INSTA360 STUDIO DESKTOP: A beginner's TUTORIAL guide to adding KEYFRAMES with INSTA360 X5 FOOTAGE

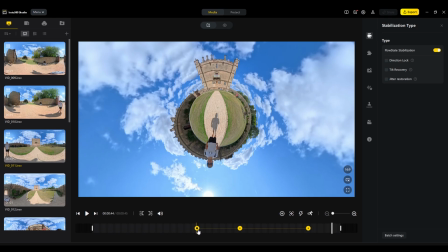256s
as you can see that's the very basics and I'd set a keyframe within each video file that you upload in the Insta360 Studio.
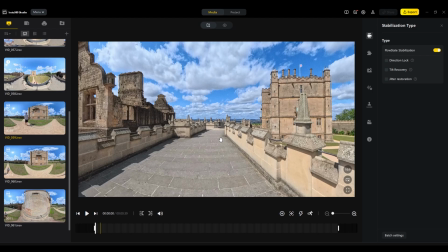265s
Now I've moved over to this different clip which I've not edited yet so once again when I hit play from standard again it just
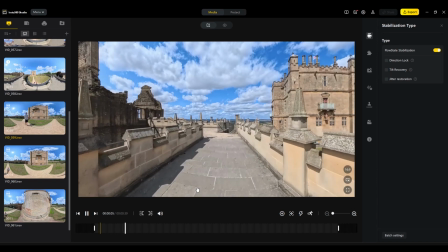273s
looks like a normal filming camera but obviously it's not and I can rotate this as it's moving to get the shot I need.
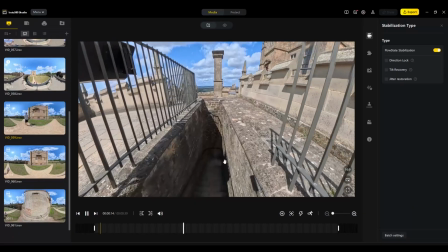284s
I'm going down these stairs here so I've set no keyframes so at the minute it's just
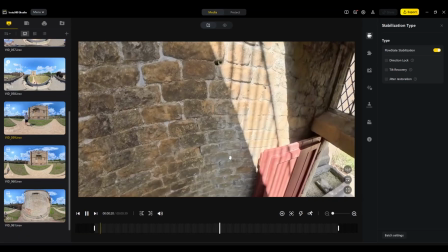290s
as is and as you can see it's pointing forward there and it's not really interesting it's not focusing on anything at all.
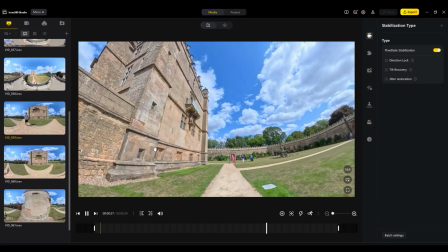297s
So now I'll start it again and let's add some keyframes in there. So we'll just drag it back to the beginning.
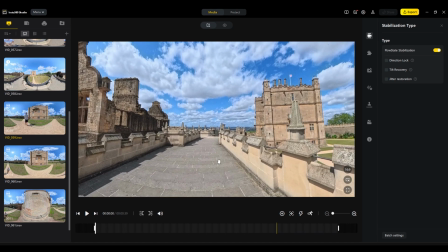308s
Right so first of all let's set the keyframe as it's walking forwards and
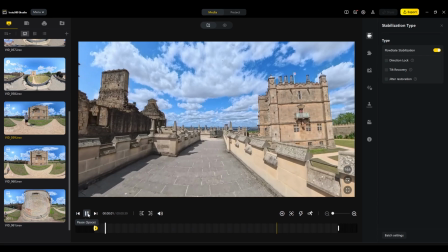315s
then A at play that's obviously going be the standard it's facing forwards but as i approach these stairs
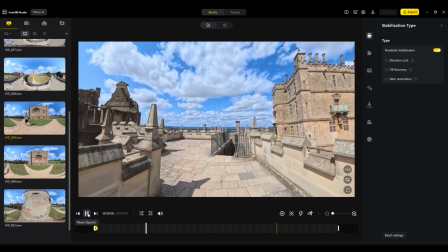321s
i might want to spin that camera around so just as i'm approaching we'll pause it and
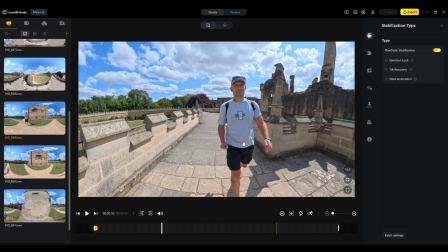330s
now i'll flip that camera around to me pull out a little bit and now i'll hit that second keyframe so
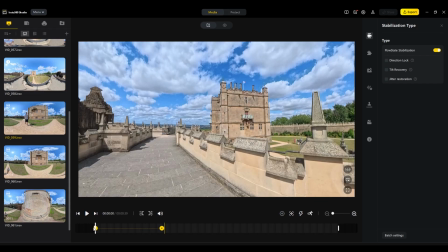339s
now when i revert back to the first one you'll see that's going to slowly start panning around towards me
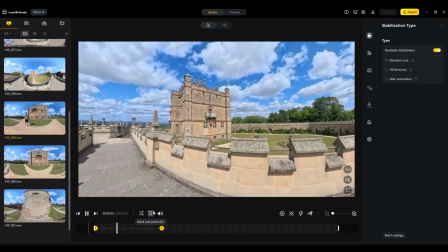344s
just before i get to the top of the stairs there again it's up
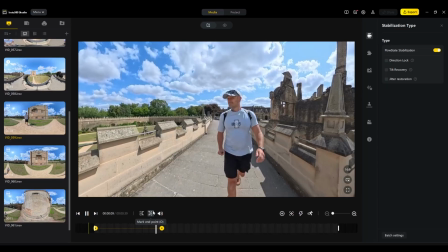349s
to you how you edit each clip but again it's just for demonstration purposes this and
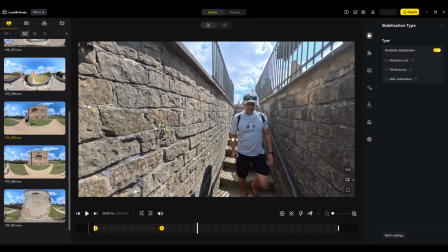358s
now I'll pause it again I'm going to make sure we can see I'm
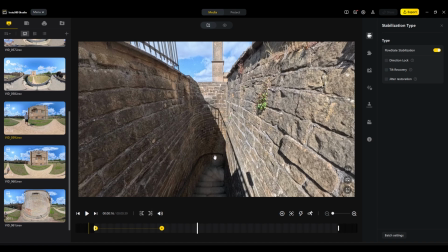366s
going to make sure we can see the reveal as I'm coming through these doors so now I'm going to hit that third keyframe right
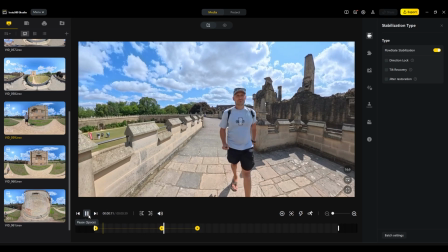372s
there and now as I play from the second to the third it's going to start rotating once more if
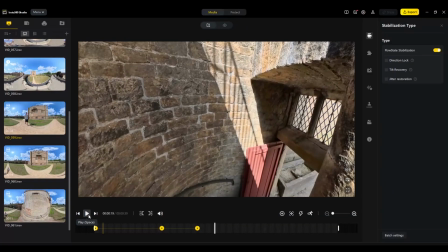382s
I don't move anything it's just going to look at the wall in front so I'll pause it again flip
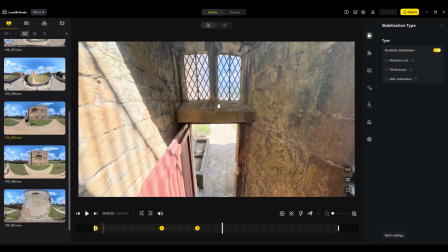389s
that round so when I walk through this doorway we'll be able to see the castle there
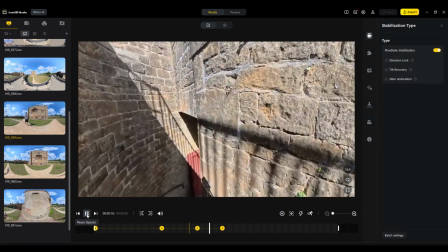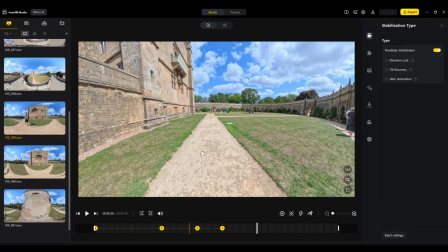404s
we go now on to reveal the castle so for the fifth keyframe
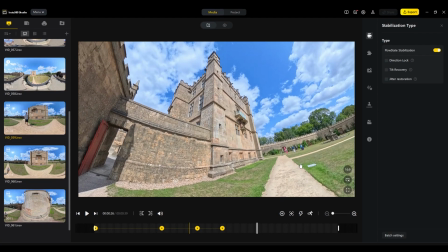409s
I'll look up at it there we'll highlight the fifth keyframe
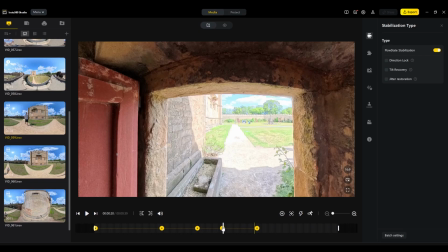415s
and now when I play it back coming through the door you
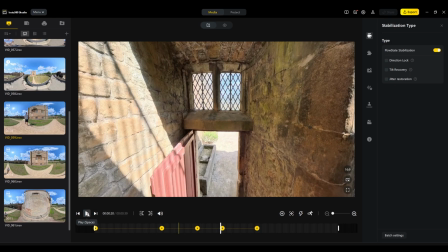420s
see that's going to pan slightly diagonal left to look at the castle.
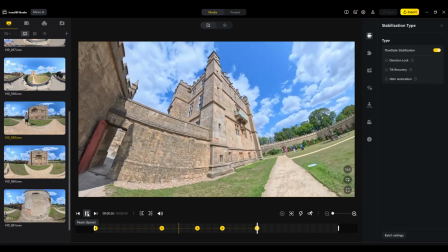427s
As you can see then it's a smooth transition and it's going to lock in that position as I'm walking past it.
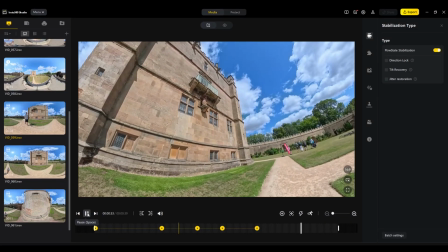435s
So for the sixth and final one we'll just get that in shot
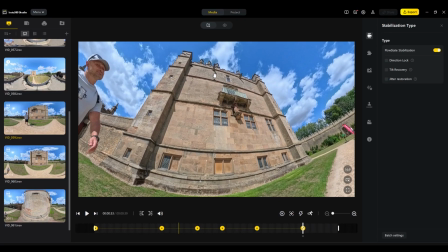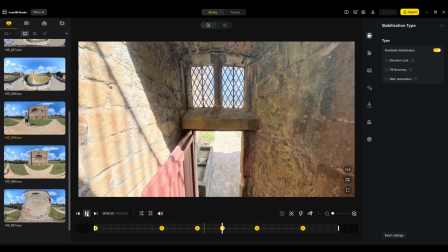444s
and now when I come through the doorway it's
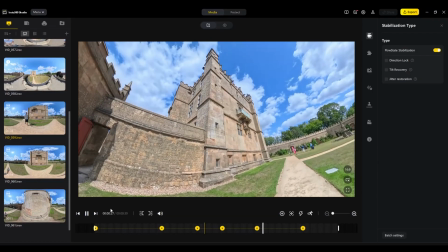448s
going to look up at that and then slightly rotate once more slowly to reveal all of the castle as I'm walking past there.
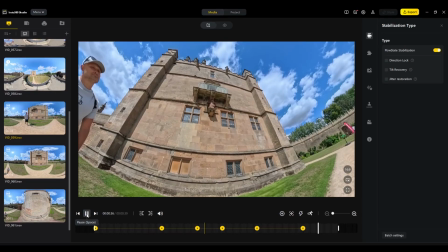459s
Preferably you don't want to get yourself in shot but yet again this is just a quick demonstration for you.
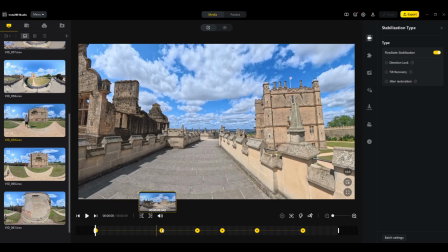464s
So now as you can see at the bottom of the screen we've got six keyframes set here which I've just gone through with you. So we'll start at the beginning and when I play this through you'll see exactly what the keyframes are used for.
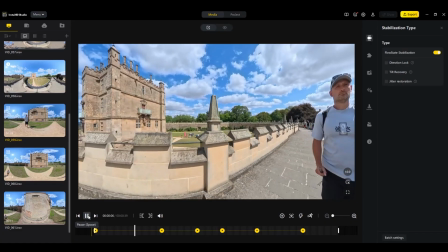478s
So that first one we're pointing forward and then it's rotating right to get me in the shot.